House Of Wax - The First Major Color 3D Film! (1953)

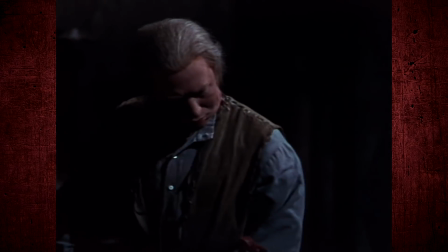731s
Anything we perceive as human or having human features, whether alive or not, is intriguing to us,
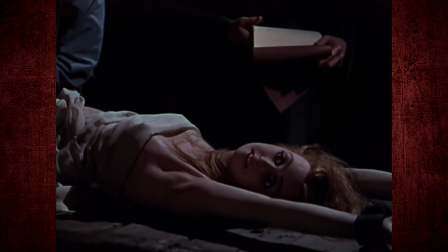737s
and the unnaturally realistic yet static nature of things like statues can be especially terrifying, even more so when you're alone in a room with them in the dark.
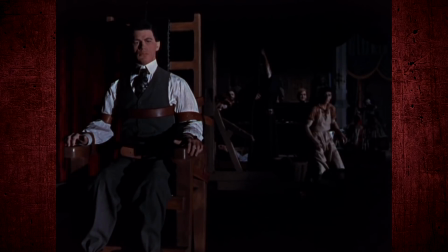745s
She approaches Joan of Arc one more time to reveal what she had suspected all along.
People!
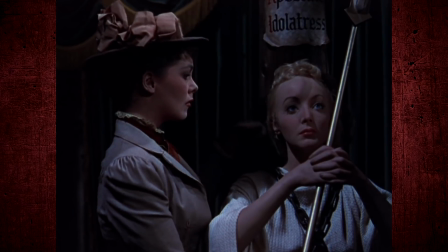750s The Chamber of Horrors is poopy!
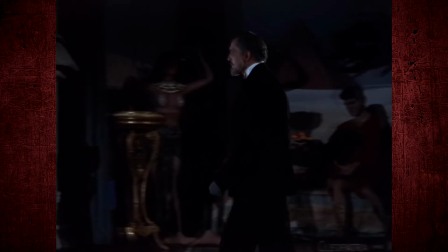753s
Jared finds her and proves himself capable of walking, having pretended to be bound to a wheelchair this entire time, and corners her.
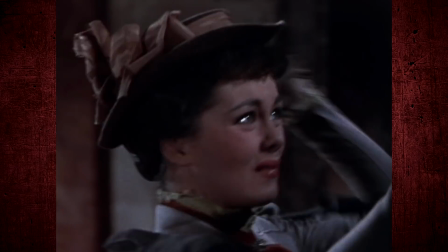759s
Sue tries to fight him off but manages to instead break apart a wax mask he was using to conceal his identity.
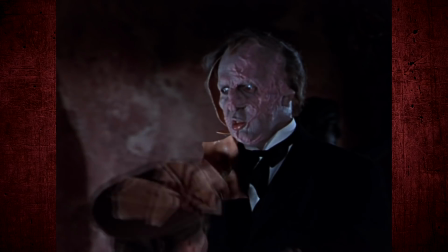766s
Surprise, he's the killer. This looks fantastic.
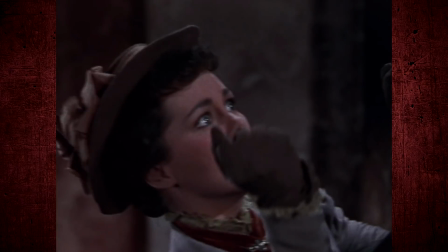769s
It happens so fast that you don't notice that it's a practical effect and doesn't quite match Price's face, but I was impressed at how well it worked.
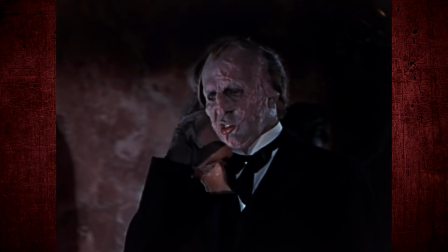776s
It's not the most surprising twist because I kept wondering if he really was just wearing a mask.
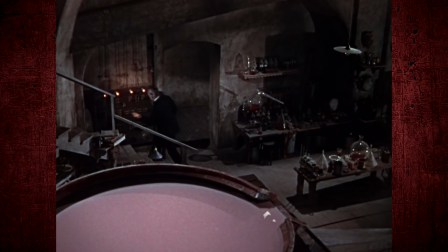781s
There would be no way only his hands were injured in that fire, but it's still a pretty cool reveal.
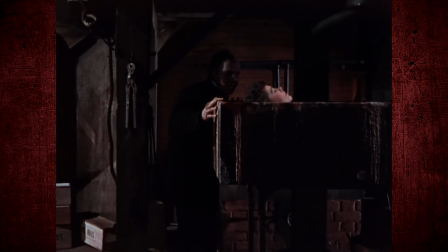786s
Shocked by this, Sue faints and she is taken, stripped naked, and put in a coffin to be doused in boiling wax.
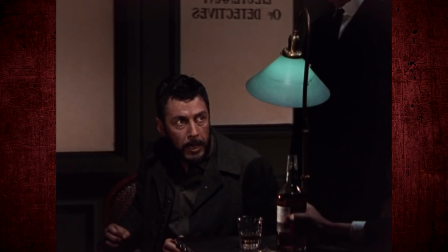792s
Averill finally cracks under the pressure and admits that Jared had been using real people to create his wax figures.
Joan of Arc, that's Kathy. She's there with all the rest of them. That whole place is a morgue. He'll do the same with Sue Allen if he ever gets his hands on her.
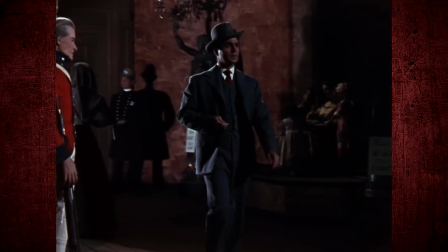805s
So the police bolt to the museum, and good guy Scott also heads back there and gets into a scuffle with Igor, who shoves his head into the guillotine.
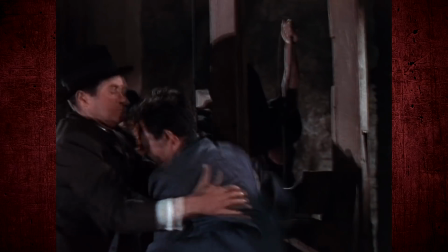812s
That's really not gonna be good for PR. The police finally arrive on the scene, first saving Scott from decapitation, then heading to the cellar to save Sue.
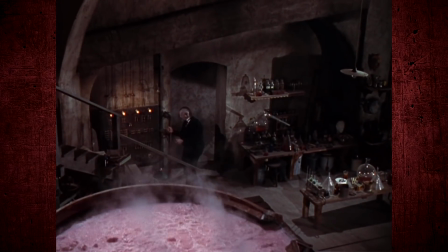820s
The majority of this film really relies on suspense, but the final 15 minutes or so are more action-packed and thrilling.
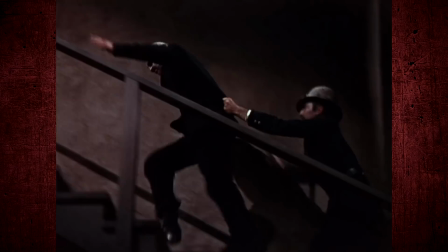826s
It's very satisfying to see the pace accelerate as Jared fights off the policemen, all while the wax continues to boil.
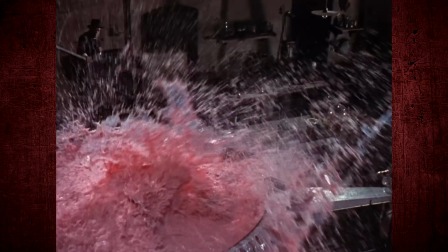834s
Jared gets punched in the face and careens into the vat, causing a Pepto-Bismol explosion.
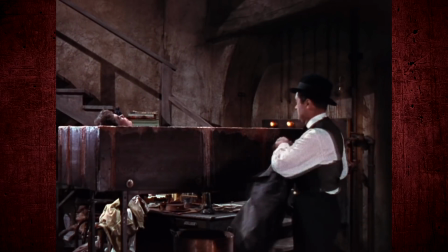840s
Ooh, yeah. Sue is saved, and we get the most abrupt, tonally odd ending where everyone has a little chuckle about it.
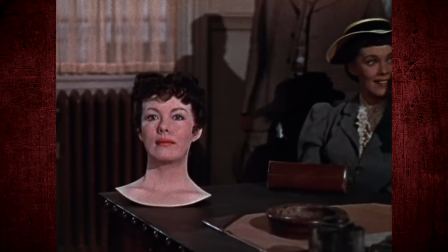848s You almost lost your head, Miss Allen. Would you care to keep that one as a spare? Yes, thank you.
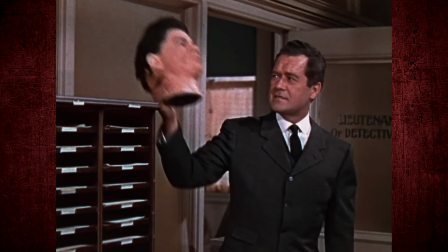853s You know, Shane, by the time this guy gets out of Sing Sing, this head will grow a long beard.
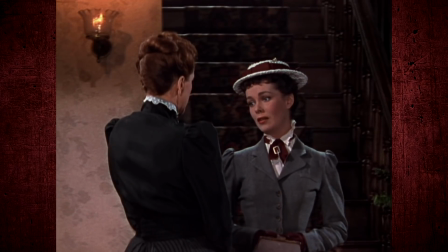862s
This movie did not do well critically when it was first released.
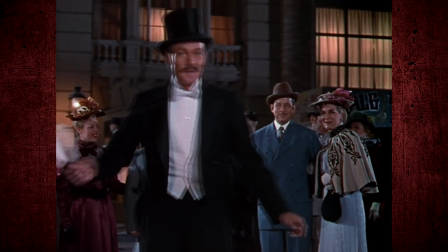865s
Reviews were pretty much mixed, with more negatives than positives, possibly because the 3D aspects were considered a bit contrived and some critics were not impressed by the story,
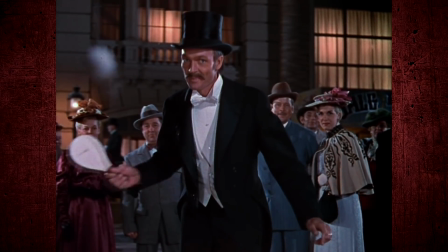873s
but it has aged well among horror fans and is considered a cult classic. I really enjoyed the film.
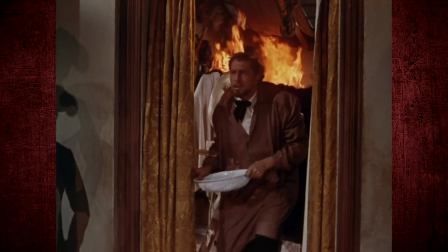878s
If you've seen the 2005 slasher remake, and I say the word remake very loosely here, then you might have some preconceived notions about it.
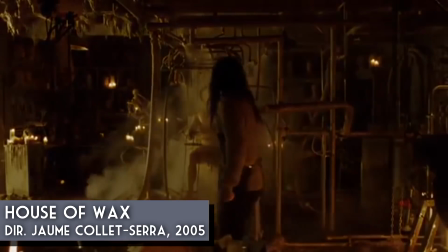886s
House of Wax 2005 has an emphasis on shock and violence.
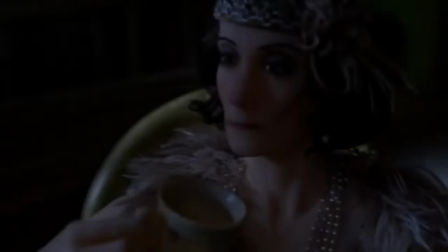890s
It's more on the gory side, as you can expect from a slasher movie, but this version is gore-free and more eerie than frenetic.
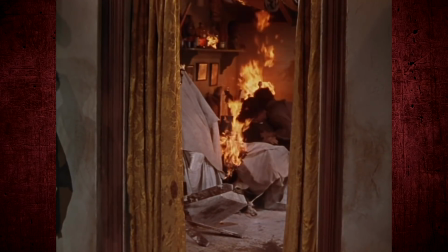896s
I would put it in the category of suspense horror. And that really works for me. I love it.
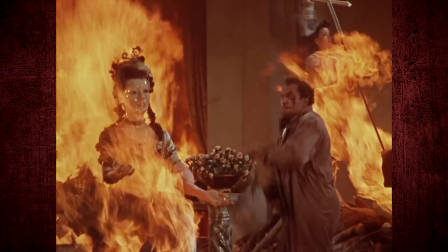900s
The most explicit scene is the one I earlier discussed with the sculptures melting, otherwise it plays out like a murder mystery in a way.
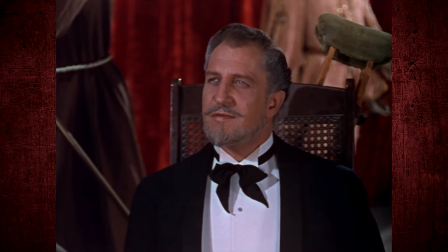906s
Price's acting is wonderful, he is believably weird and a little twisted, and I adore Price no matter what, but he can be cheesy, as you can imagine.
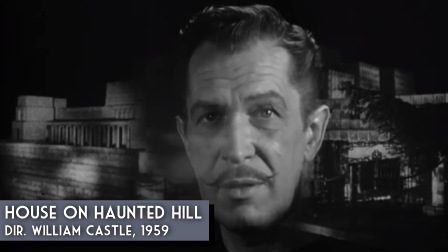915s
Last year I reviewed House on Haunted Hill, a favorite of mine, and I found that movie more on the corny side, whereas House of Wax felt more serious,
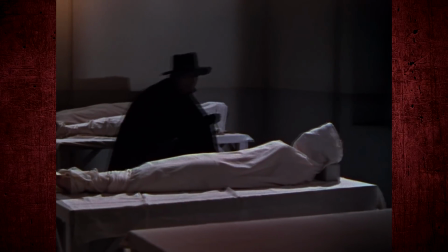922s
more realistic, and I love that the fear comes from the idea that maybe these wax figures are corpses,
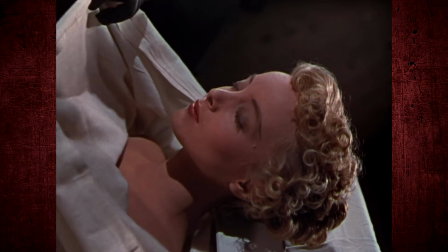927s
not because I'm actually seeing people being murdered or covered in wax.
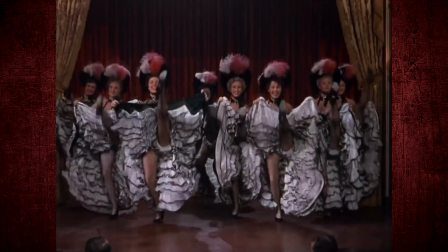931s
It's not perfect, as the parts that were supposed to look cool in 3D felt out of place when I just watched it on the internet,
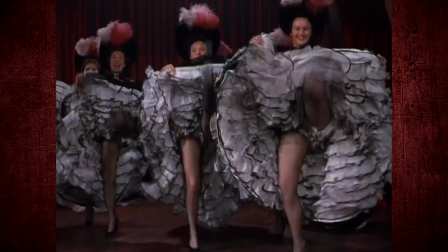937s
but if you're looking for an addition to your classic horror collection or just want something to watch on Halloween,
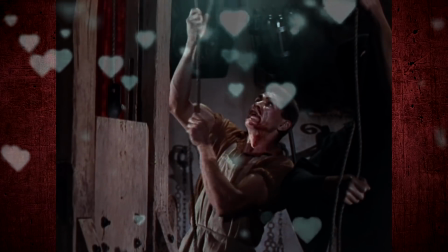941s
then I do recommend it. Light some candles, order a pizza, down some Pepto-Bismol, and have a chilling time with House of Wax.
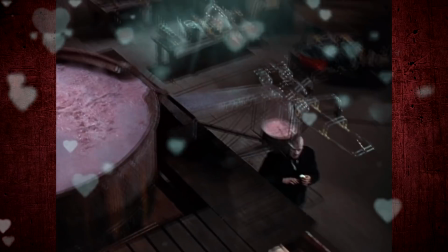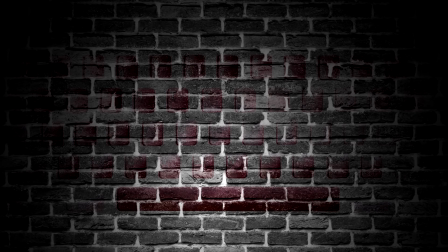954s
Hey everyone, thank you for watching my video on House of Wax. I hope you give it a watch. If you want to see other movie reviews, I have some linked in my annotations, and if you want to regale me with spooky tales, check out my social media. You can also give me money via Patreon if you find you just have way too much of it. Thanks again, and I'll see you in the next one.